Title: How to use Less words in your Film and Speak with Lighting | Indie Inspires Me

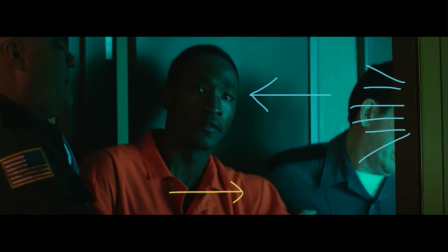The cinematography tells you that the character is moving forward into where he's supposed to be going and it allows for this terrible and dark and confusing choice to be something really really valuable.
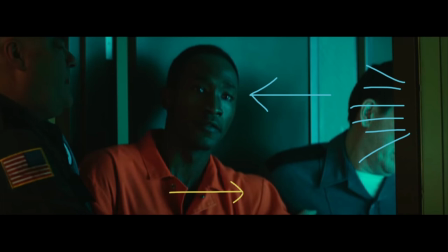It allows for this terrible and terrifying action to be some kind of resolve and I think that's really unique and when we look at the
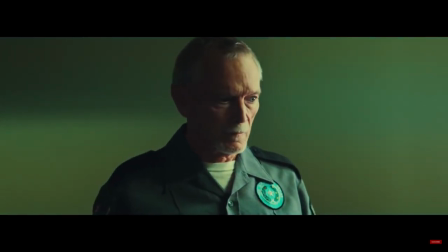final scene of the film you see the conflict has come back onto his face with the contrast ratio because he notices the journey that he's gone on is
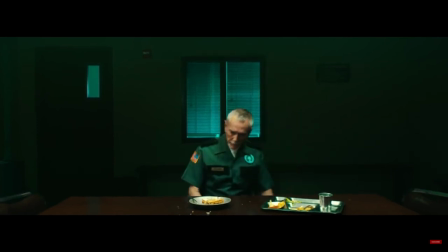affecting him. And it mimics the scene of him waiting to have the pie to him sitting in front of it.
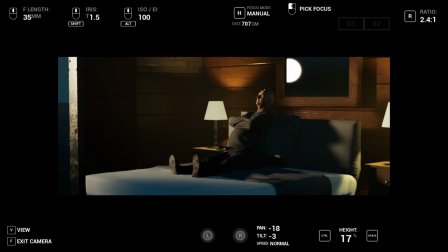If we jump into this first scene in Synth Tracer I really like the scene that we ended up getting and what's funny about it is it's not as complex as you might think.
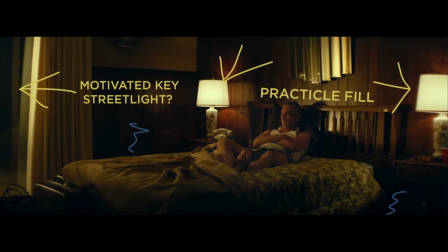As we talked about in the lighting breakdown some of the lights in this were practical they were simply dimmed down compared to the main key to
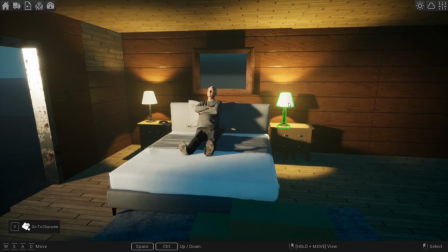be able to fill the room with light as well as create some shape on the sides of the walls but it's not what's actually keying him.
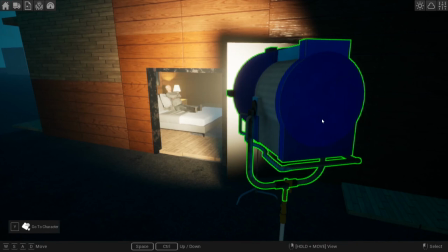If we look at the light outside we have a large source shining through the door or a window casting a beautiful warm tungsten light on his face. Now this can easily be replaced with any kind of light that you need. Depending on your purposes you can bring up the ISO and use a Godox SL60, a 2k, or an Aputure 120d.
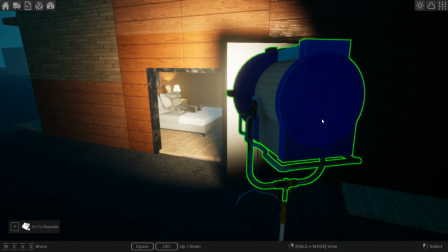There's not really a specific light that's perfect for this but the best thing to use is something along the lines of a one source or a monolight. The reason being it'll help to control the shadows and the multi-lines on the shadows compared to panel lights.
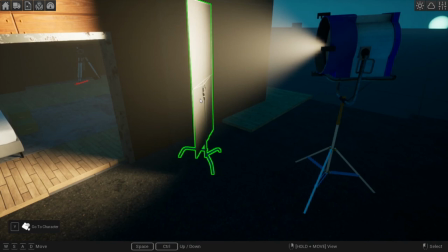And to flag off some of that light, I used a C-stand with a flag on it. You can use anything like black wrap or barn doors to be able to flag in that light.
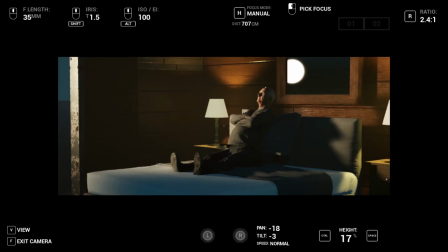And when we actually go into the scene, we have a very low ISO and a low aperture to really give this some texture and depth as well as removing the amount of sharpness. And our attention and focus is on specifically what he's going through.
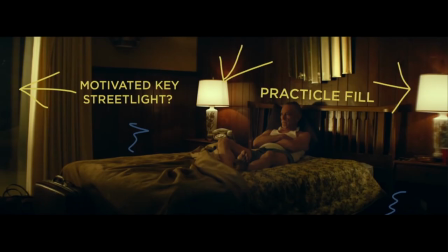In the actual scene it looked like they had a tilt shift lens but it's difficult to emulate that for foreground depth but you could easily add something in to help with that.
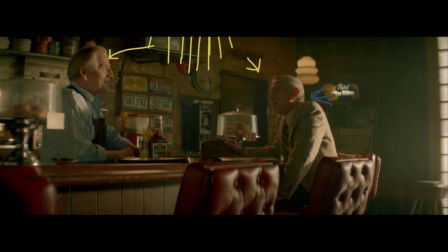Replicating the scene was a little bit more difficult than the previous and there's a lot of different things going on but
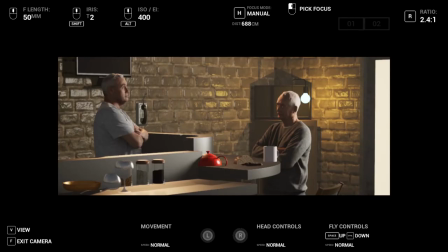one thing I noticed when shooting this scene was how difficult it was to get this lighting set up and then replicate it for the close-ups. We're going to get pretty close but I don't think we'll be quite exact.
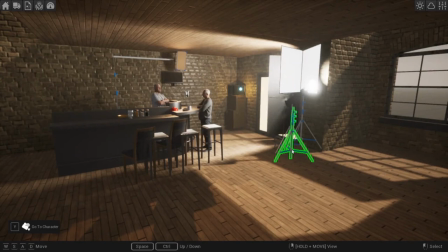Again we're able to see that it's not a ridiculously complex setup but in fact it's two lights that are creating this scene. Of course whenever you're on set you can add different lights to add fill and bring up different areas of contrast but the main two things
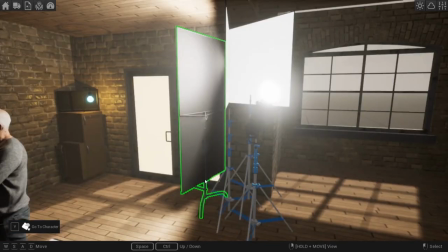that I did for the scene was add in a book light and a flag and all a book light is is a bright source bouncing off of one thing and then going through the diffusion. So it's diffused bounce going through diffusion material and that creates a really soft large key
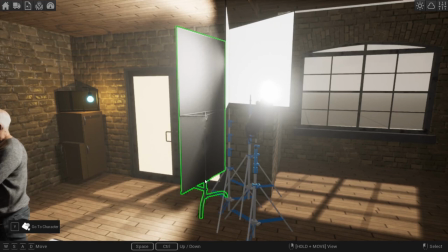and I wanted that for the main person because it creates a nice soft source but I didn't want all that light to spill onto the background, so I brought in a flag to be able to keep a lot of that light off of the background.
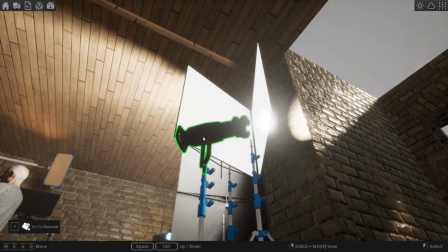You can easily do this with something like a Godox SL60 and using ND on the windows and then bringing up your ISO on something like a Pop 4K or an A7III.
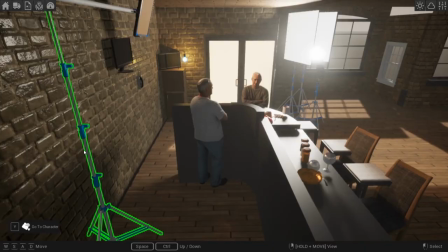And then for our rim light that gave a little extra kiss of texture on the back of their heads,
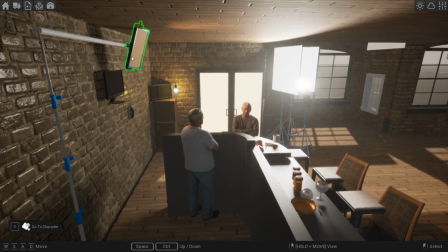I used a C-stand and a boom arm and then an RGBW light to be able to add in a little bit of an orange texture, which helps tie in some of the practicals into the scene and then give some color contrast as well.
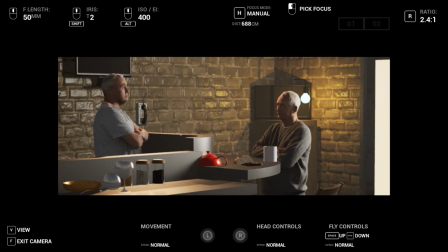When we compare the two final scenes, it's pretty simple to be able to replicate this kind of look. So I'm having a lot of fun doing these cinematography breakdowns. And I think that there's so many different opportunities for films like this to challenge and inspire us on our own projects. And I'm excited to start trying some of these ideas out on some of my own projects as well as some of the scripts I'm starting to write. And I feel like there's a lot of different times that we don't look at the smaller projects that are more possible to inspire us. And that's one of the big reasons why Indy inspires me.